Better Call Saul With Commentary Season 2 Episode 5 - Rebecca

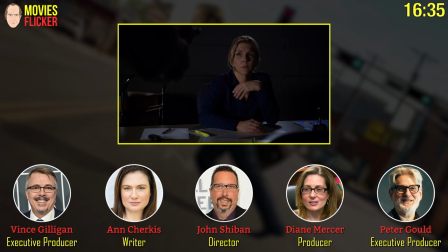(16:29)
But if you watch it at the end when she turns on him and says, I saved me, his reaction is almost pride in her.
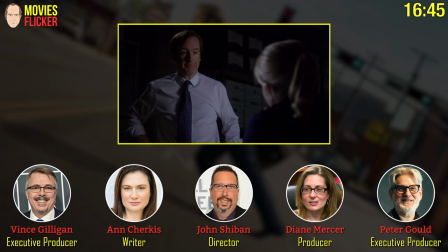(16:37)
Almost like, wow, you're mistreated. And it's very subtle, but I really like it. It makes quite a difference than just I've been rejected.
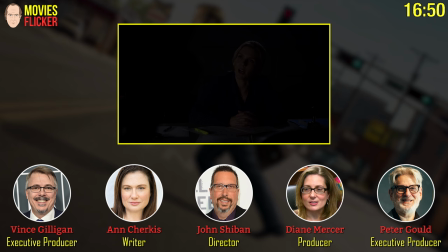(16:45)
Yeah, that's a great point. To me, this is, and tell me if you agree, Anne, this is a pivotal scene in the relationship, in some ways in the season and maybe in the series, because she has great affection for Jimmy, but she's also independent.
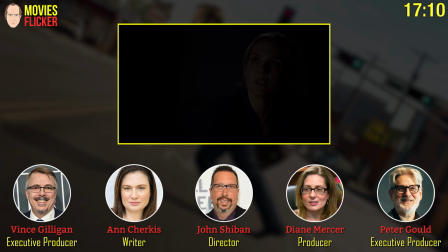(17:03)
She wants to be captain of her own ship. And like you say, John, he respects that, Although he may not always honor it. Right. What do you, Andy, you want to, because this has, you have some of the best dialogue. I just love some of the dialogue here. This is one of my favorite scenes we've ever done. I mean, when I wrote it, I mean,
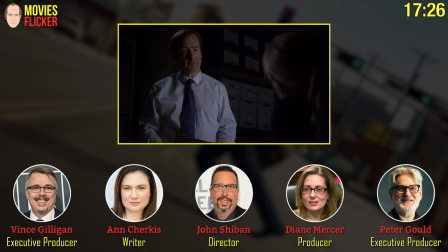(17:22)
I had no way of knowing that it really did end up being kind of the theme of,
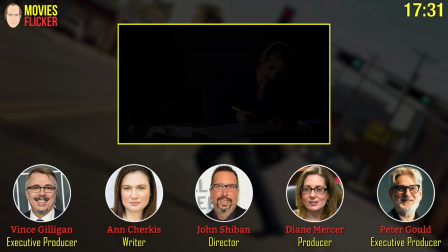(17:27)
well, it really ended up embodying her entire character this season. It really did. You don't save me, I save me. Right. It's a great line. And that, you know, wasn't my intention. I mean, it probably should have been, but, you know, I was just writing the scene.
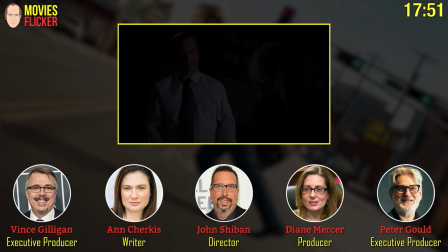(17:44)
Actually, it shouldn't have been because the great, those great themes, those great, if you plan them in advance, they're just, it's not going to. It doesn't feel organic, maybe. I mean, I remember I was working with Michael Mann years ago and I said, what's the theme of this thing we're working on?
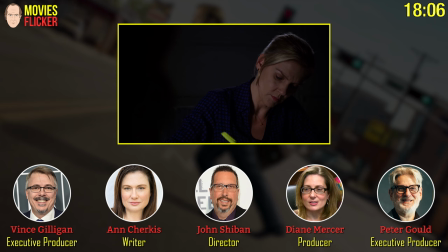(18:00)
What's the moral? What's the point? And he just said, just tell the story. Right. The moral, the theme, all that stuff will find itself later. And maybe it's not even for you to say. Right, no, absolutely. It's for you to discover.
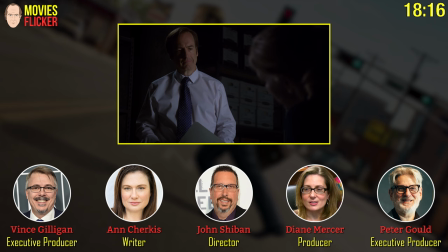(18:11)
And it was after the fact, after people saw it, that they picked that out, that line.
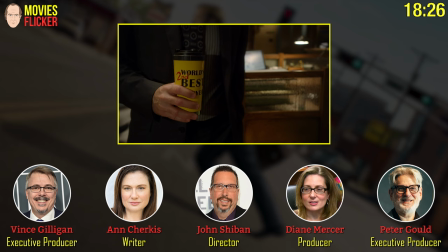(18:19)
What's really interesting about this script, honestly, and what the actors, I think,
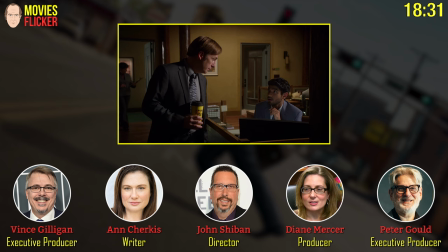(18:24)
really responded to, was it's really not Jimmy's story. It's really, we talked about it, I thought of it as sort of the Forrest Gump of the episodes in that Jimmy is going into Kim's world.
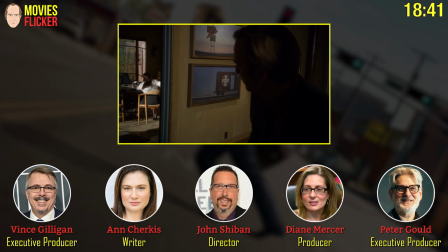(18:37)
Jimmy is going into Chuck's world. Jimmy is going into Aaron's world. And he's reacting.
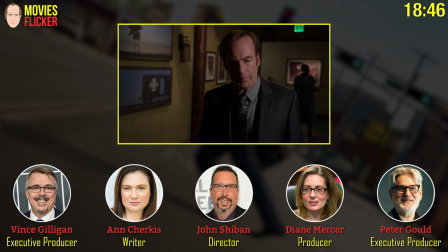(18:43)
And it's a very tough thing to act, not being the one who's driving it. But I thought he did a brilliant job of it. But it's very interesting from a storytelling standpoint. That's a good point.
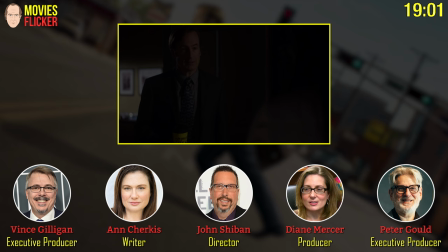(18:53)
And Bob is a generous actor. he's somebody he he's not he's not
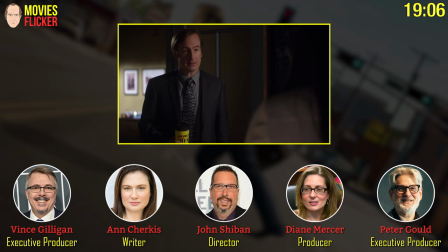(18:59)
the guy who's counting how many scenes he's in or is subtly trying to manipulate things
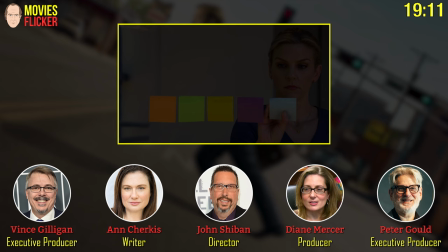(19:04)
around so everything's about him he he's really interested in helping and
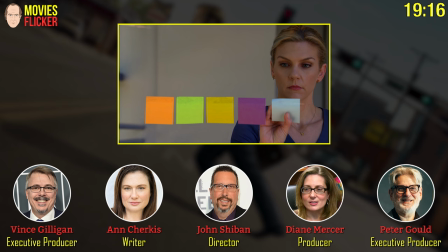(19:10)
in telling the story and he is a storyteller in this and then this
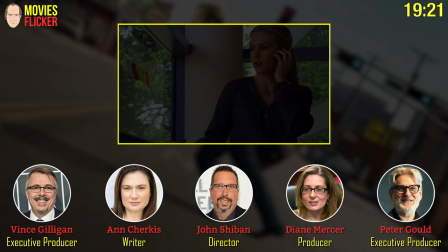(19:15)
of this of course is the beginning john i think number one i think he was a montage specialist somehow i've become I found that, yeah, yeah.
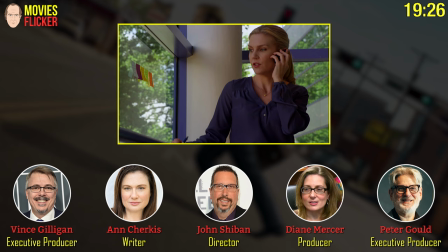(19:23)
You kicked ass on both of these.
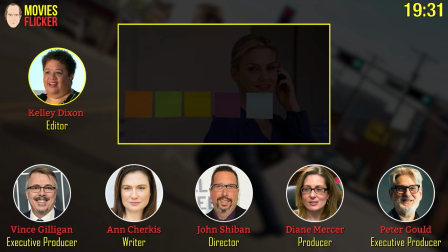(19:25)
I had to give credit on this first montage where it's due to Kelly Dixon, whose idea it was, which I thought was absolutely brilliant,
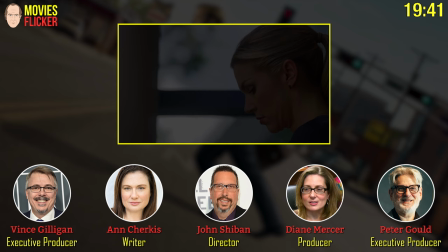(19:34)
to take her dialogue and cut it such that it's over images that don't match.
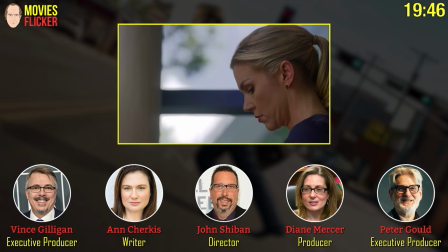(19:41)
So it really, it's truly a montage in an Eisenstein manner or whatever.
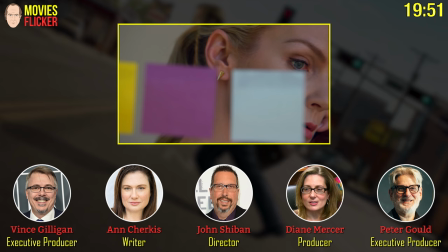(19:47)
So in other words, you hear her talking, but her lips aren't moving. Exactly. And vice versa.
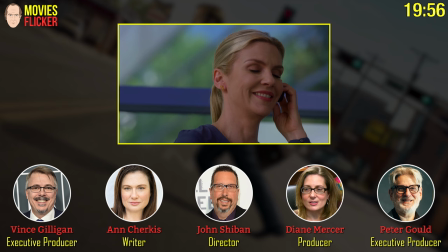(19:52)
And you're getting the emotion on her face. You're getting the defeat. You're getting the frustration. Because it's not important what she's saying.
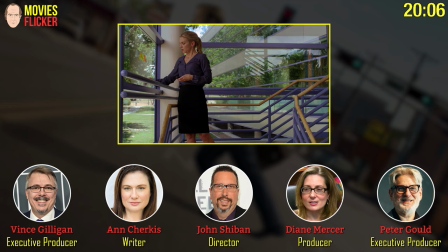(19:59)
What's important is her emotion and what it's telling us about her. Beautifully done. Callie really is.
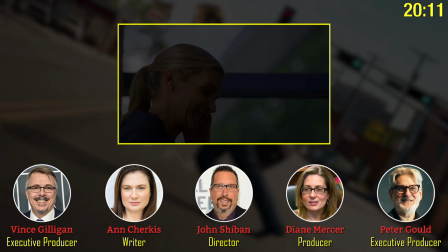(20:06)
She has come up with so many ideas on Better Call Saul and Breaking Bad before that.
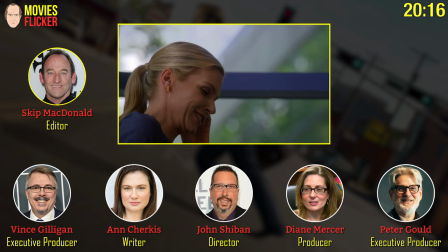(20:11)
As has Skip McDonald, our other wonderful editor. Just stuff that they'll show me in the editing room.
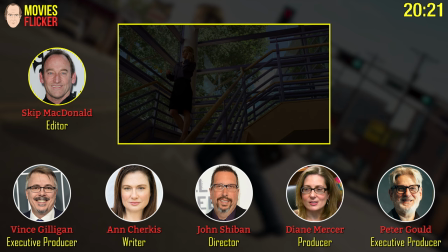(20:17)
They'll show us. And I'm just like, man, I would have never thought of that. I love that. That's happened to me all the time.
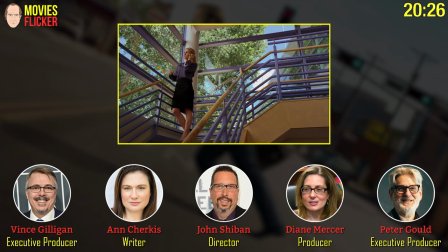(20:22)
Yeah, this season, I think especially, this has been a montage-heavy season for whatever reason.
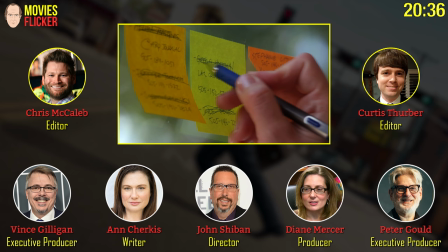(20:27)
And I really think Kelly and Chris McCaleb and Curtis Thurber have outdone themselves.
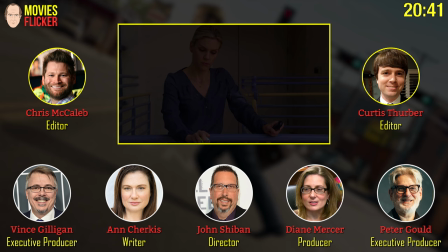(20:35)
Absolutely. Fun fact about those post-its.